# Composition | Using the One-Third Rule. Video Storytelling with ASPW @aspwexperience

A very warm welcome to you. This week the lesson is about composition when using video, when using cameras on the ground, also when using drones. Now, my name is Pierre White. I've been a full-time adventure travel filmmaker for over 30 years, and celebrating the 30 years, I am slowly, over the next 2 years, releasing all of the lectures that are on Udemy to the public free on YouTube on this channel.
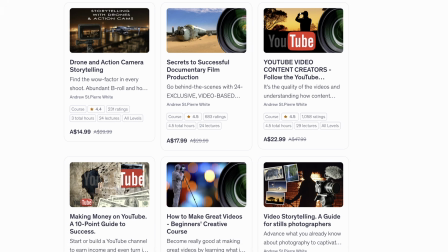0:27 If you want to jump ahead, go to Udemy. The link is in the description, and there are over 100 lectures, about 7 different courses on filmmaking and most of all video storytelling. But I am unlike almost everything else you will find on YouTube. I'm not going to talk too much about equipment, certainly not going to talk about brands. I'm not chasing an algorithm. I want to teach video storytelling, because video is an amazing and accessible medium to share stories. And that's what I'm good at. I'm good at telling stories, and I'm good at teaching it. So this one about composition.
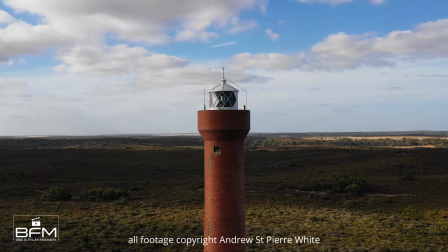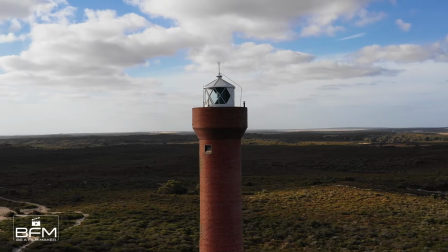1:16 Let us have a look at composition. Now, we all know the 2/3 rule.
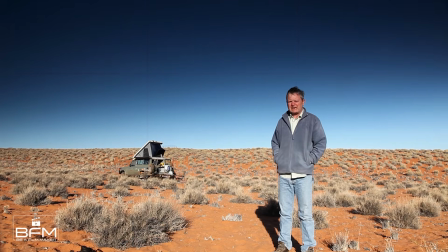1:24 Basically, it states that if you put your primary subject
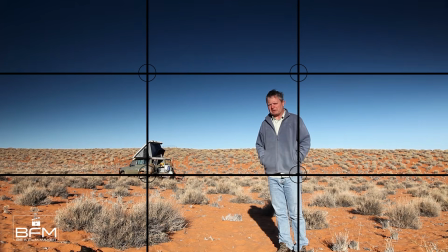1:29 along one of those lines, you're going to get a better composition.
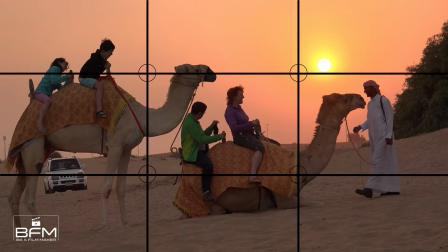1:36 Look at how interesting this frame is.
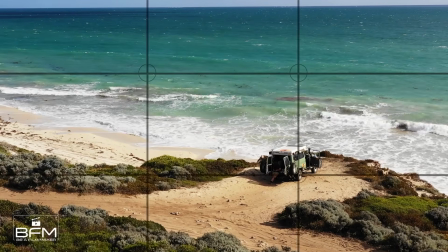1:43 Let's have a look now at a still image. The highlight is on the 1/3 line on the right.
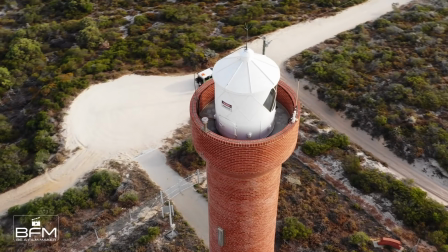1:53 This is an excellent example of how the 1/3 rule works.
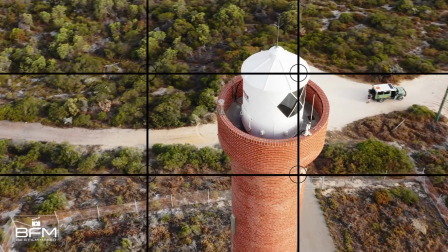1:59 It's just much more interesting if the main subject is on the 1/3.
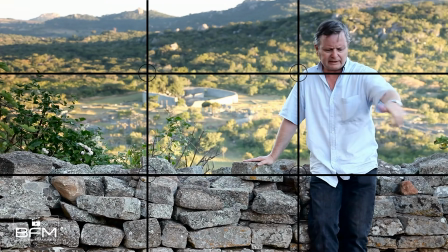2:10 I'm sitting now on the precipice. I've been warned by sound dogs, and the income from AdSense is
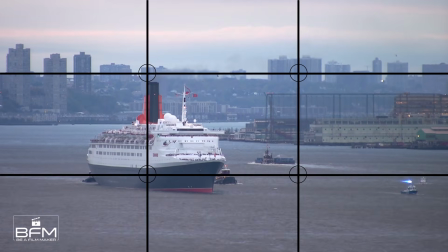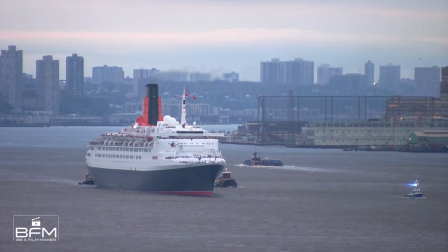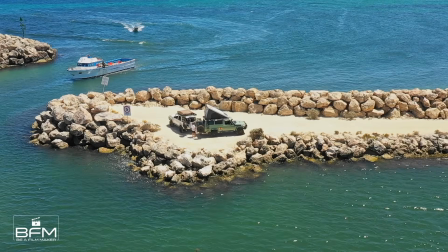2:28 Now let's have a look at this now. It's not a great composition, is it?
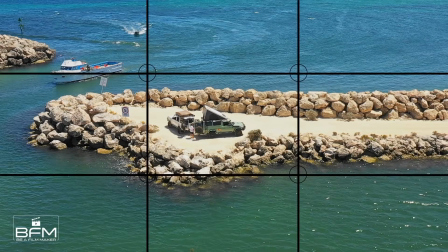2:34 The main subject in the middle. It's not terrible, but it's not great. Again, not a great composition.
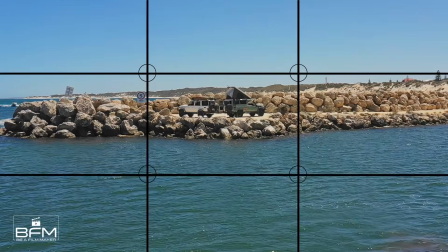2:42 Subject in the middle. It's actually quite weak. The horizon is not on the 1/3. The subject is not on the 1/3. There's lots of empty space at the top of the frame, lots of empty space at the bottom of the frame. But when the camera starts moving into the subject,
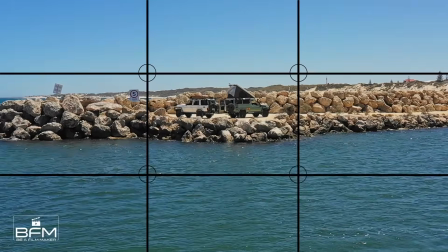2:59 it's of less importance because the frame is changing over time.
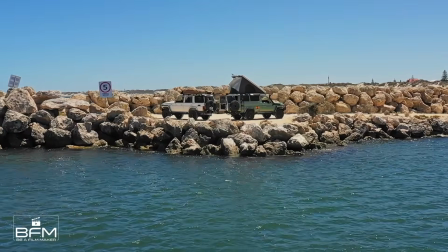3:06 This now works because they are center frame.
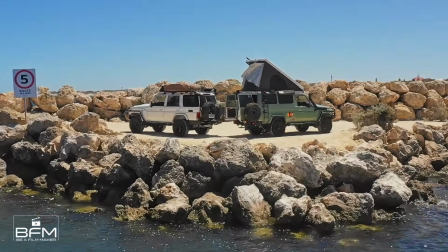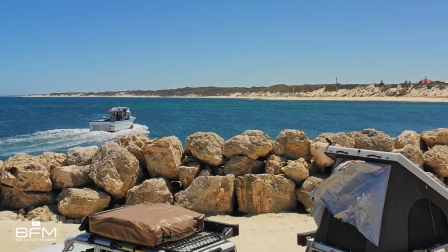3:19 And as luck would have it, the boat was pretty close to my 1/3.
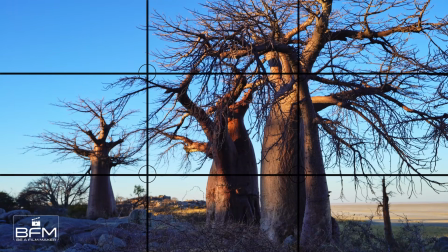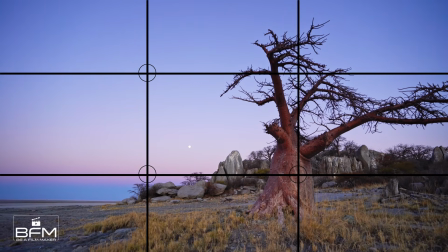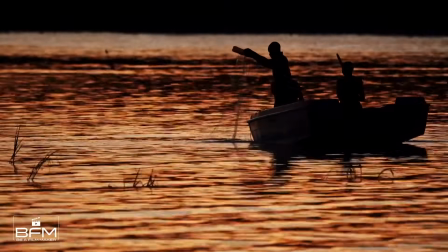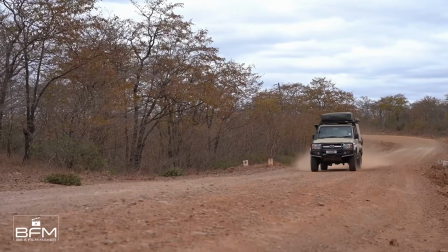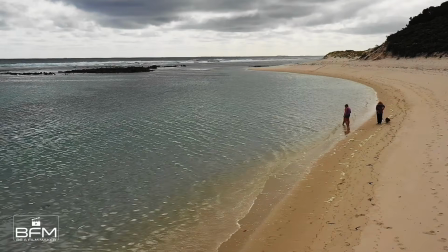4:01 Here are a few examples where the subject is outside of the 1/3 line.